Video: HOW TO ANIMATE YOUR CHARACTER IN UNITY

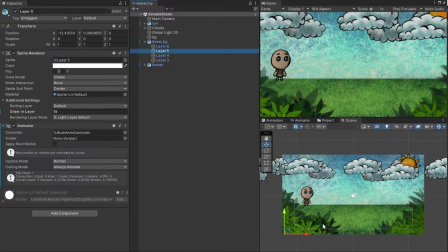0:00 Here I have a basic 2D scene with some background art assets and a player model. I've showed how to draw assets like these in this video, link is in the description by the way,
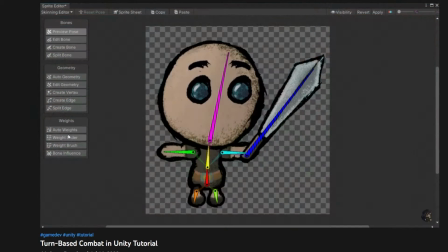0:08 and there's part in this video about how to set up the sprites and bones, but I'll briefly go over it in this video too.
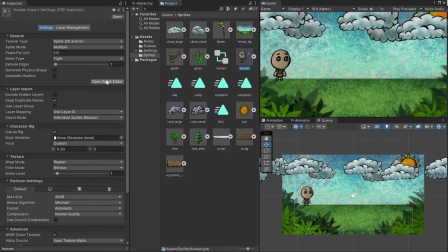0:15 Click on the imported file and go to the sprite editor. We're gonna add bones to animate the character.
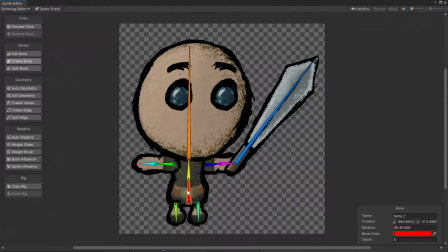0:20 If you have humanoid character, create the root bone starting from pelvis area going up, then another one for the torso. You could split the body into more than two parts, but the character his body is quite small, so two should be enough. To make arms, click on the parent bone and just create new bones with an offset. There should be this transparent line connecting the two bones now.
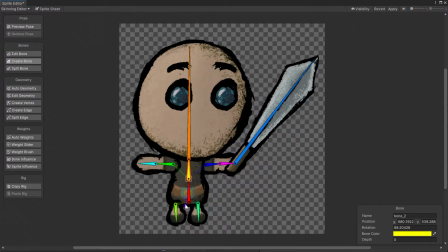0:40 You can do the same for the legs as well. In case of this character, I've also added one for the head, none for the neck since this character doesn't have any, and one for a weapon, in this case sword. Then go into auto geometry and click generate for all visible with around 20 subdivisions.
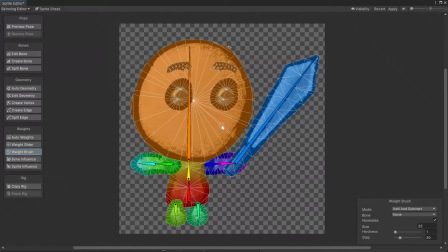0:56 Last thing to do in the sprite editor is to go into weight brush and adjust each and every bone.
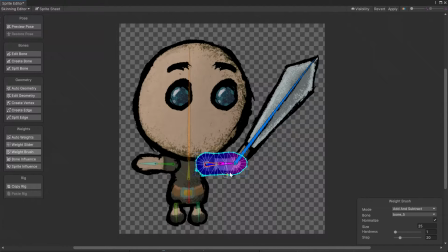1:02 For instance, I want head, legs and weapon sprites to be only affected by their respective bones. As for the arms and torso, I'll split it into two colors to be able to curve the mesh.
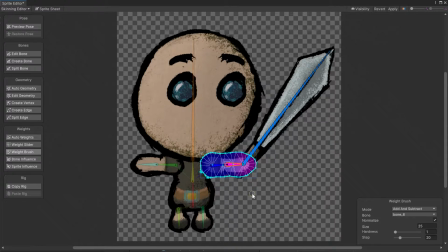1:12 To weight paint onto the specific mesh, just double click on it. To use a bone color, click on the bone.
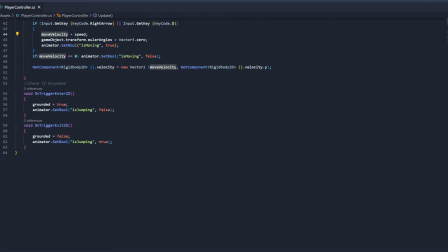1:18 Onto the character. I have this basic 2D movement script I copied from this side. Credit goes to Cassie Savigny. Sorry for mispronouncing that. Anyways, I did change the script to accommodate for the use of animations.
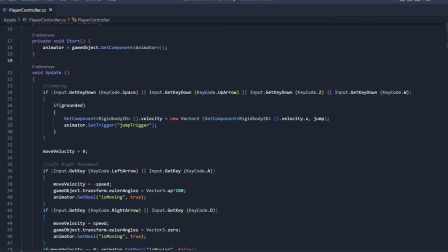1:29 For that, I added an animator reference variable as well as a function call whenever I'd require a change in the animation,
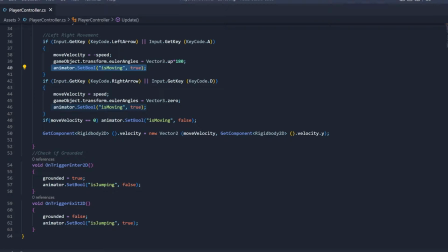1:35 such as during jump using the set trigger function, and to check whether a player is moving or not using the set bool function. All the strings are names of the parameters I created in the animator window.
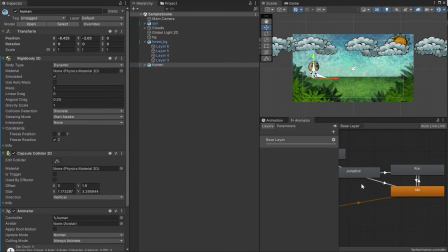1:47 Before we can assign and play with transitions, though, we have to make the animations. Open up your animation window, click on your character parent game object and click create.
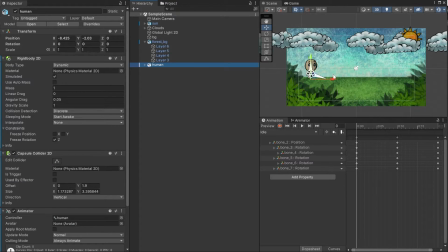1:57 Starting off with the idle animation, I want the character's body to move up and down to represent breathing.
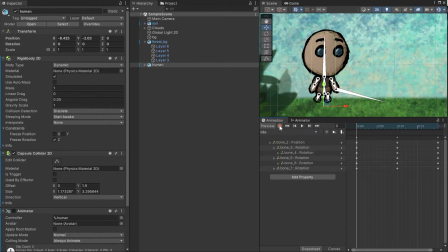2:03 To animate, all you have to do is click the red button and start moving your bones around as you move the timeline playhead.
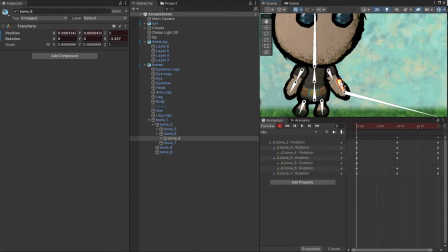2:10 You can move the bone if you click on its root, rotate it if you click on the rest of the body, or if you're in scale tool mode, you can even change the scale and it will directly affect the sprites too.
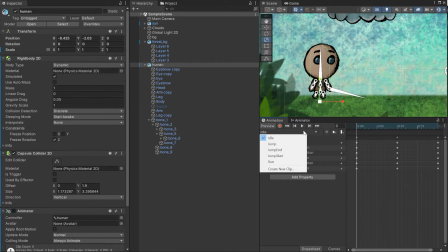2:20 To add more animations, click on the panel containing your animation name and click create new clip.
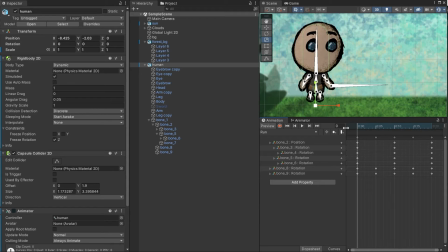2:25 To make a run animation, I want the character to move his arms in the opposite direction as the leg, and I also want to move the body up and down while it's walking.
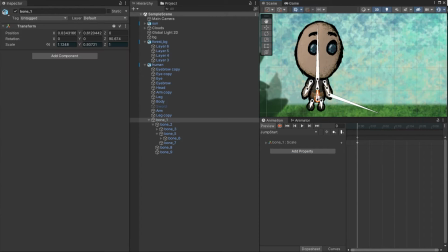2:34 For the start of the jump, I want to make the character thinner and taller. It does produce more of a cartoony look, however. For the jump itself, make the arms and legs spread apart as the animation continues. For the landing, just make the character wider and smaller, and then go back to the thinner and taller.
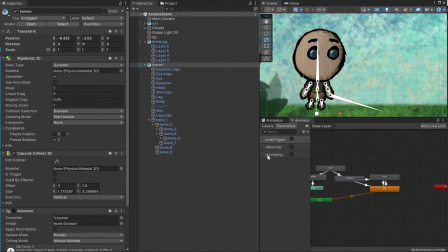2:51 Now you can go to the animator window, click on parameters, and add names that you will later use in the script.
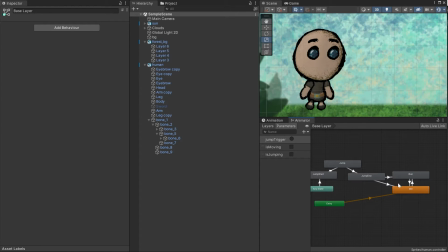2:56 Now for the transitions. If you want the entire animation to play, keep has exit time on and set it to 1. This is useful for a landing animation. To direct the flow, use the conditions part in the inspector. There are cases where you will, however, not want to wait for the animation to finish, such as in the case of walking and running.
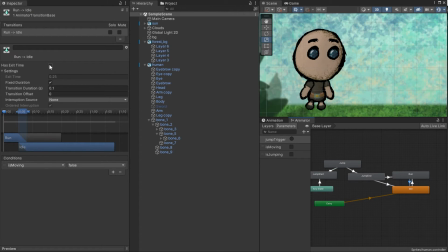3:15 The moment the player decided to move, you want to update your animation. For this case, I also recommend changing the transition duration to something smaller, like 0.1 of a second. Anyways, here's how your animation 3 can look like with all the settings I've used.
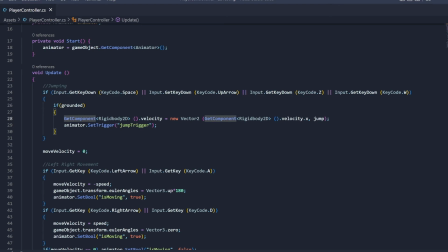3:29 Now you should go back to the script I mentioned earlier and use the functions to tell the animator when to change the animation.
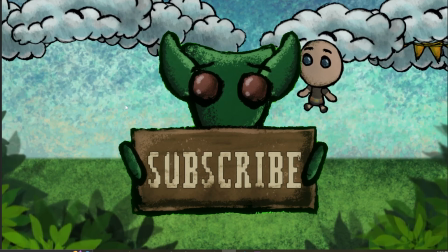3:35 If you enjoyed watching this video, please give it a thumbs up and consider subscribing for more content. Anyways, thanks for watching and I'll see you in the next one.
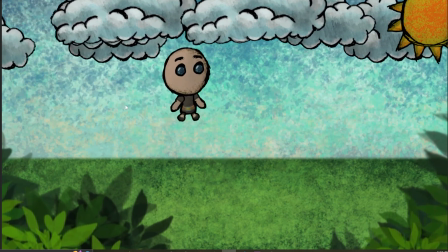3:42 Bye bye.